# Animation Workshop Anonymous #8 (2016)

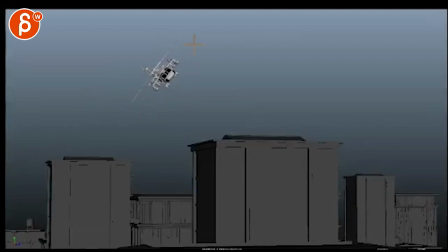All right, so let's do this. There's still some coughs throughout. It's still not over the whole thing. It's very lingering in here. But anyway, let's watch this. I think this is cool. In terms of overall notes and detailed notes, I think this is good to go.
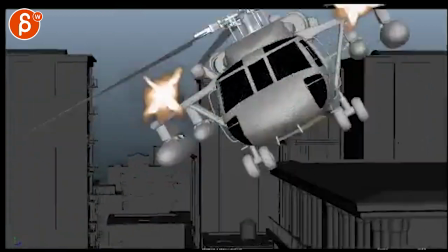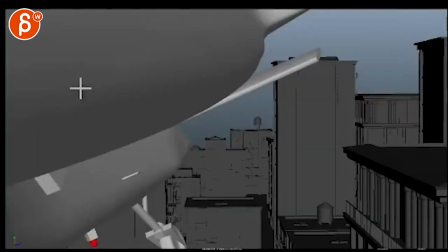In an actual random, if this was for a movie, we would probably say that this is too close.
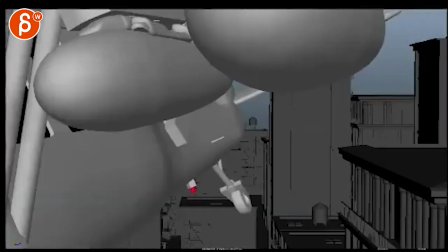because of it's always like the magic camera that takes no damage even though it's a little shake here it's still crazy for a real chopper to go through
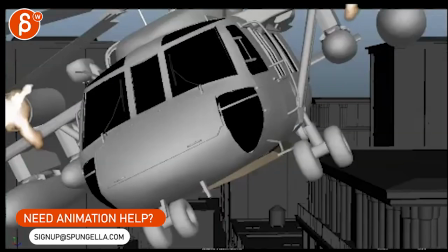so cg no problem uh if this was work environments we would say ah too close you know on the textures that close you know it'd
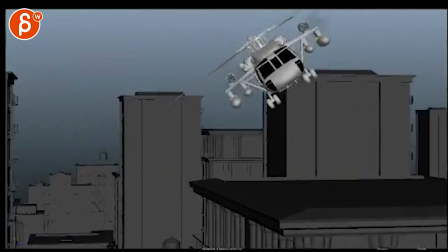be blurry um not my only concern but i think it's still fine here
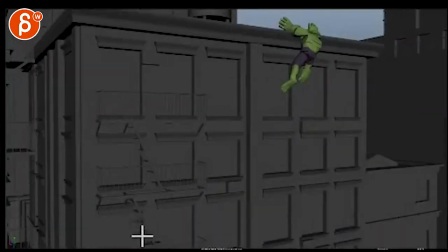that new move is not too bad the problem with it is I think it's too much
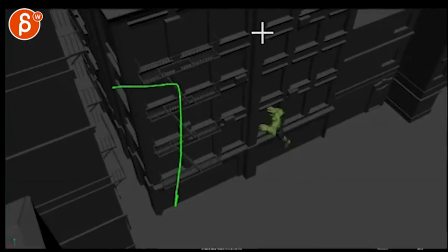I would take that's the building and then your camera is doing basically this I I will cut that in half only because um
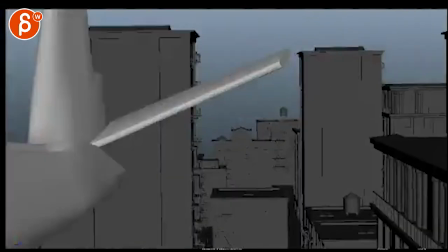the the framing is odd because you start this right on the cut but we're pretty low
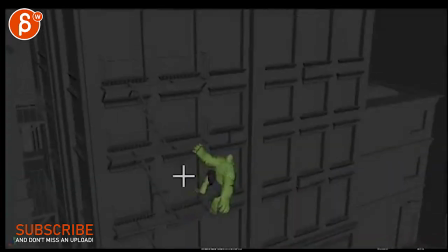then we get pretty high it's not too bad but then we get really low and then we get really high
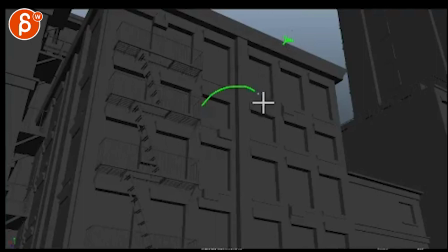and then at the end as we go down, even though the exit is there, we're kind of looking here and that's, it's not very clear.
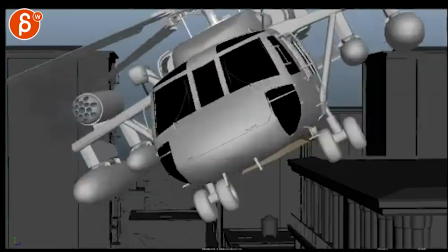So throughout the course of the shot shoot,
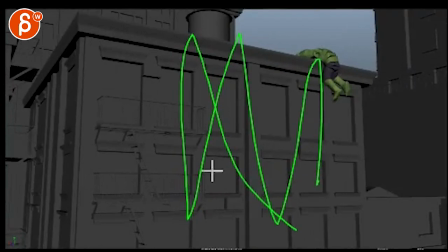shoot, shoot there's a lot for the audience to go up and down and you want to make it clear and you want to look at the awesome animation.
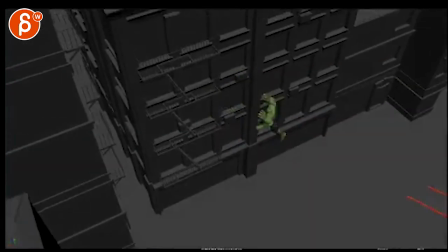So I would just say just reduce that.
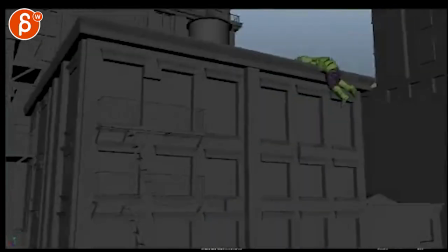It also makes it a bit CG where it's this big, big move with a physical camera.
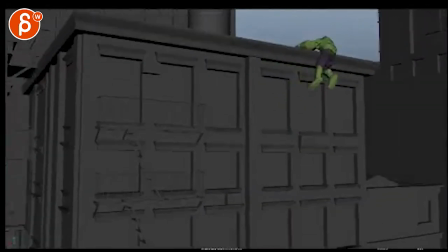This will be very, very fast. So I think cutting in half would be interesting because you still have this view.
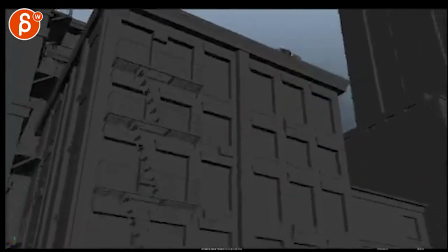You get maybe, so you're getting from, you know, like maybe maximum here.
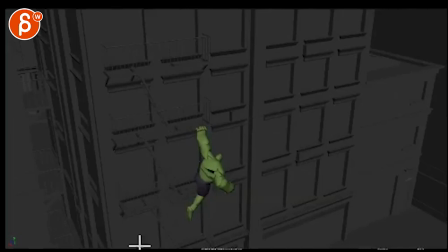But because you have less movement there, you know, you might be able to frame the character better just
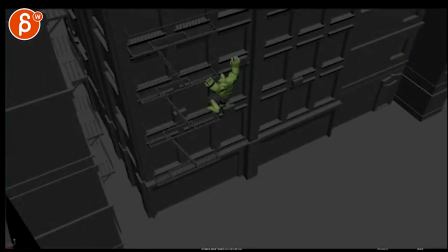a bit. and you can also have, you know, maybe slight handheld or a bit further away,
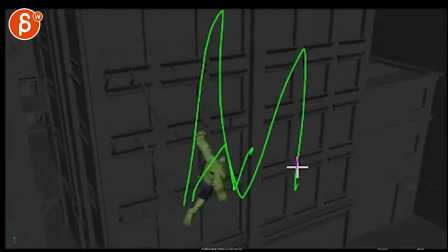so, but you're still going to have that motion so you don't have to go up and down, up and down, so crazy. You want to follow that character.
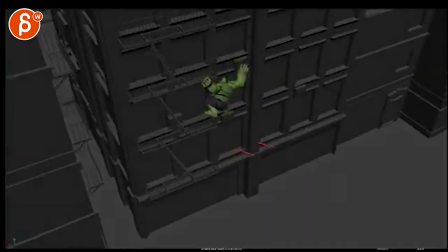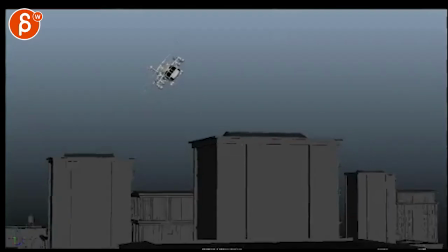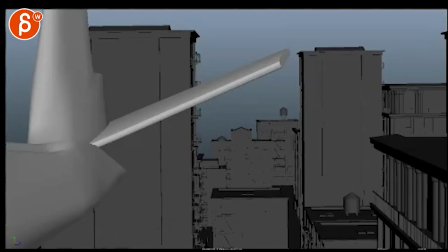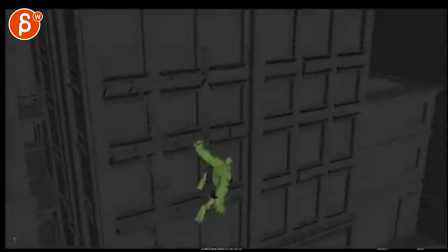There.
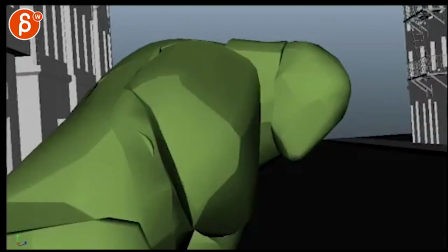Actually, well, I sort of loop since we are in my
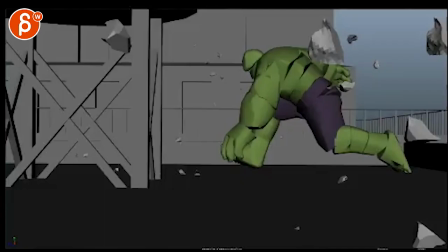slider.
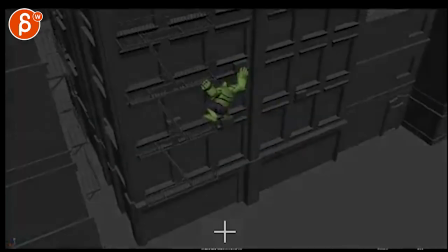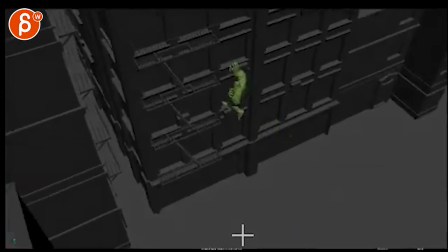Cool.
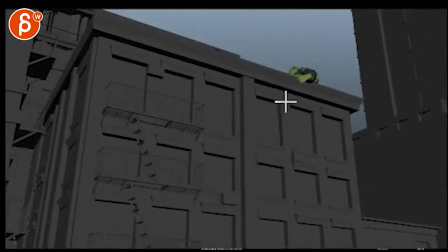Really nice. I like how your swing here is not too fast.
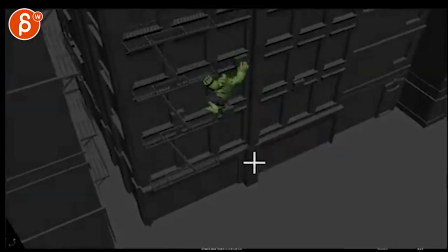gives it weight. I like that little level there on the legs.
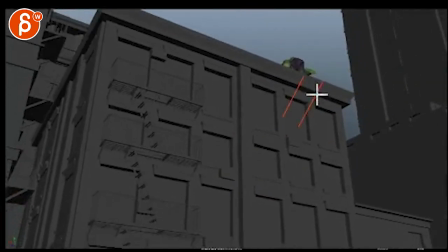It rests that foot here and then brings it up. It's great.
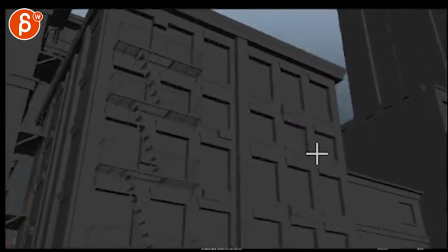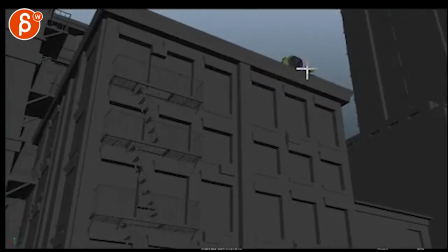You know, if you want detail stuff, it would be you're here, and from here to here, it's the same orientation, especially when you go in.
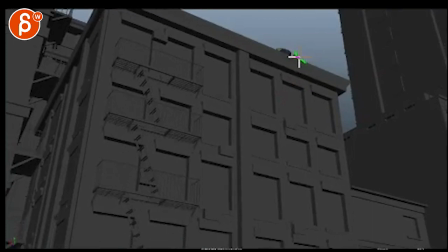So you could start curling fingers and then here it might be like this far out and then as you come in,
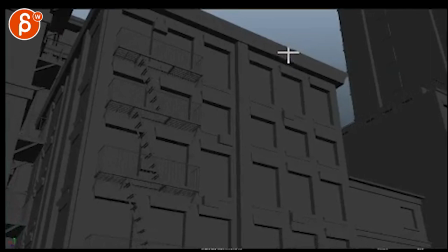imagine on this pose the foot is here.
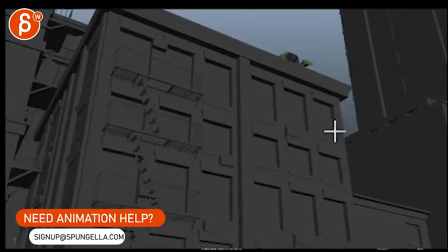So it's still keyframe here even though it's off screen, but it would mean that you would start the rotation back in over time.
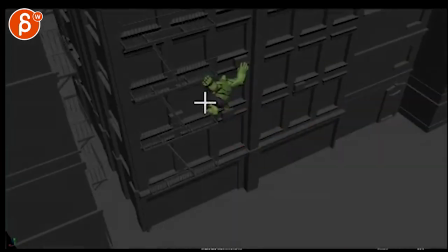Here this is cool, it just feels a bit loose because you have this grip and then it's this grip.
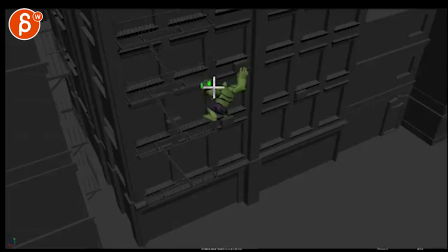So maybe at this point the fingers would be lower, it would be higher. some adjustment maybe to see that it's a tighter grip. Same thing on the other hand, like from here, you know like there's nothing in the fingers.
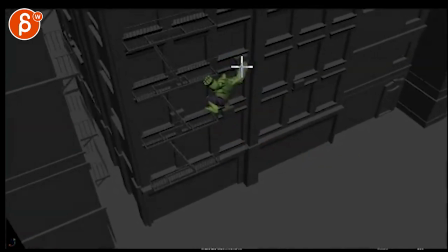Basically you want to start doing finger work. This feels like the linear key as your hand boop hits this part.
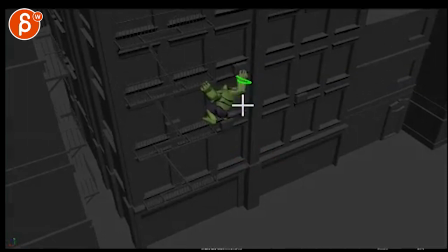You have elbow movement going this way but then nothing happens on the wrist. You have a broken IK wrist.
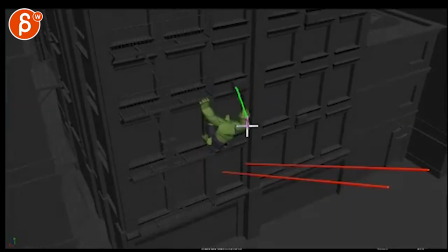This is almost, there is an arc but it starts almost straight which is also very IK and the wrist orientation doesn't change.
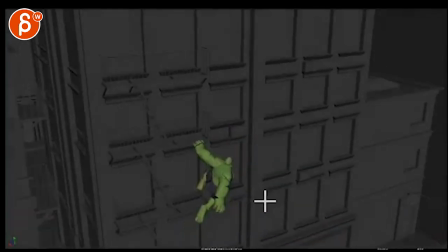So all that stuff, let's get rid of Ike, Armitis,
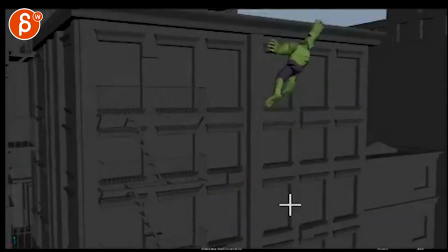full extension, that's cool, yeah, rest is cool.
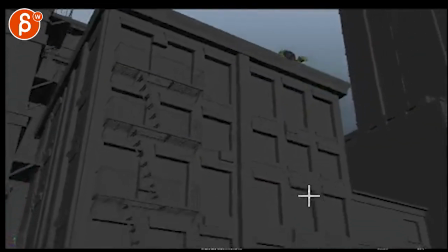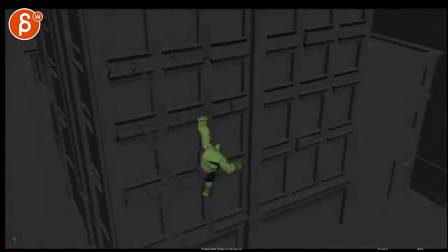Down here, maybe as he's here, you could at this point, he starts to kind of magically go up,
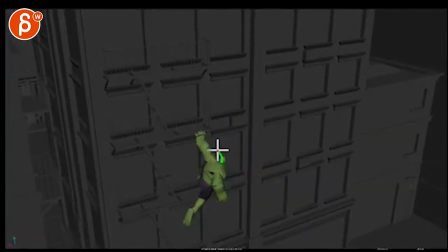I think I see right here, a little chest up, you could bring up that head and maybe to frame stronger the chest meaning that you know he's curved this way and through here you want a really strong feeling of it goes from this to up here right chest goes back head goes back stretches forward
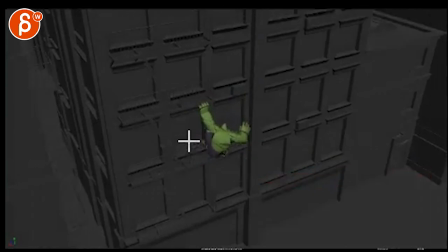really using that body momentum to propel himself forward otherwise you
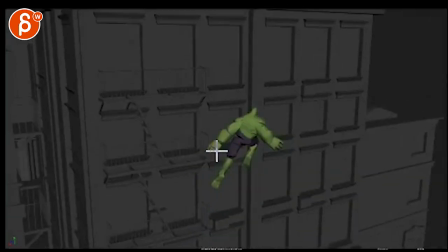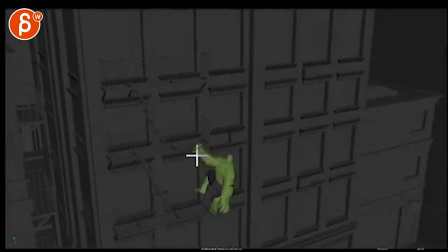could also argue you could pull on this as well so as you push this imagine he's pulling himself forward so
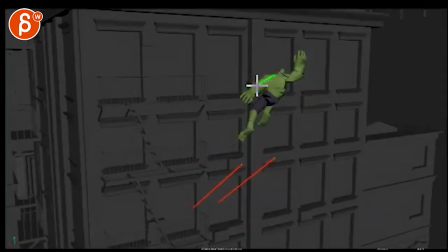meaning that maybe by now that hand will be like this but the hand will be just curved this way. It's like he pushed, pulled and pushed and it has that momentum going backwards so the hand will be rotated back.
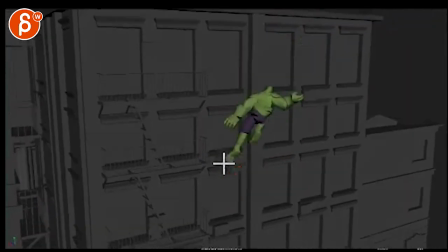Yeah.
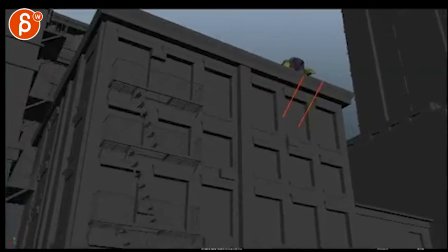Just in and out points here and we are here.
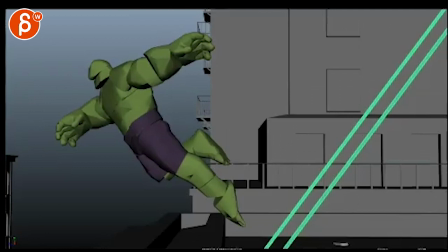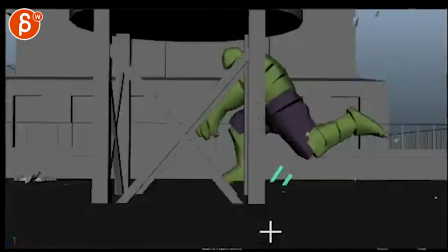This one's awesome. I still love this. Same thing note here you fingers are always kind of the same.
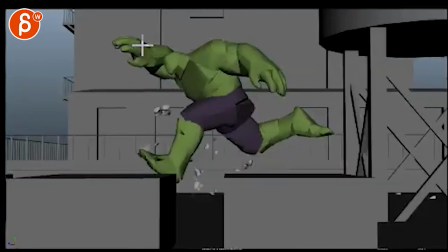Especially through here when you're quiet. You can go slightly curled,
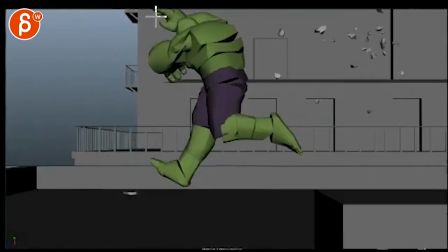be a bit straighter and get at this point into a more fisty thing.
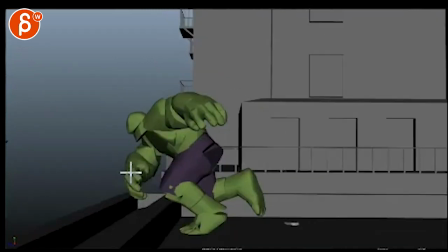Fist, fist, fist, fist, fist. Then almost straighten a bit more into kind of like a
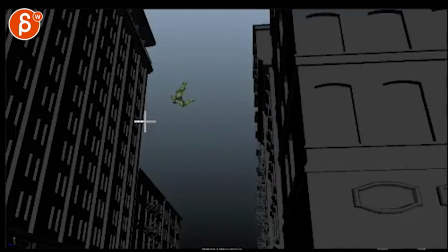fanning out almost of hands so that here it doesn't feel so curled.
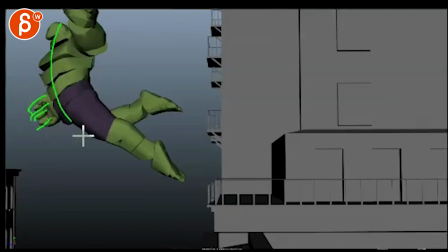This is really nice. It has a feeling of stretchiness and then the fingers are like, there's no tension, there's no,
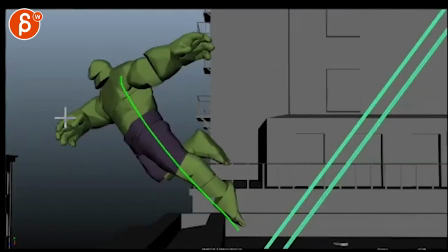that push off, that tension is not here.
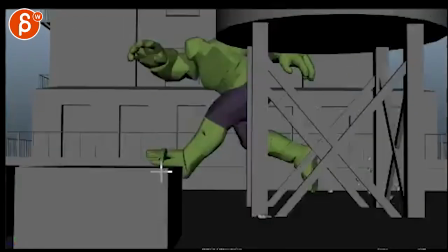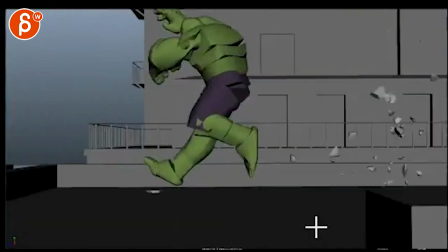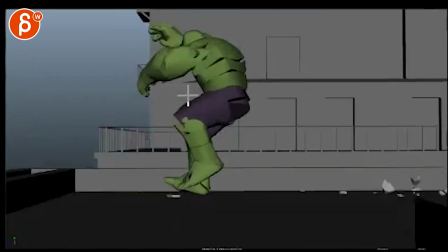I know how much you would read it but you could try it where through here you start raising
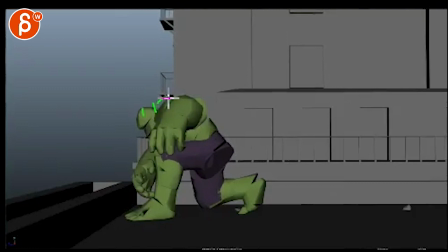shoulders raising shoulders arms up shoulders up and then
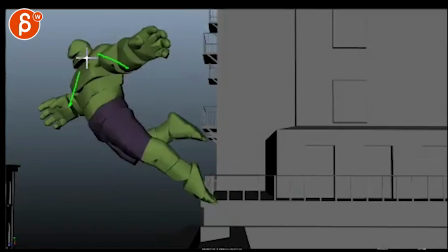shoulders down get almost like that type of feel like a triangle like speeding up again at that speed not sure how much you would read it,
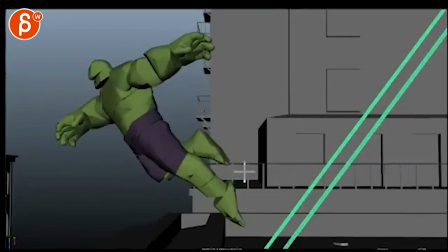but it could be interesting to see. It might just be enough to see how much you might almost feel it.
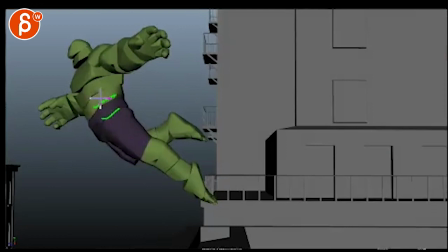Also, I'm not sure, it's hard to see with those pieces, but don't forget to rotate that hip down this way.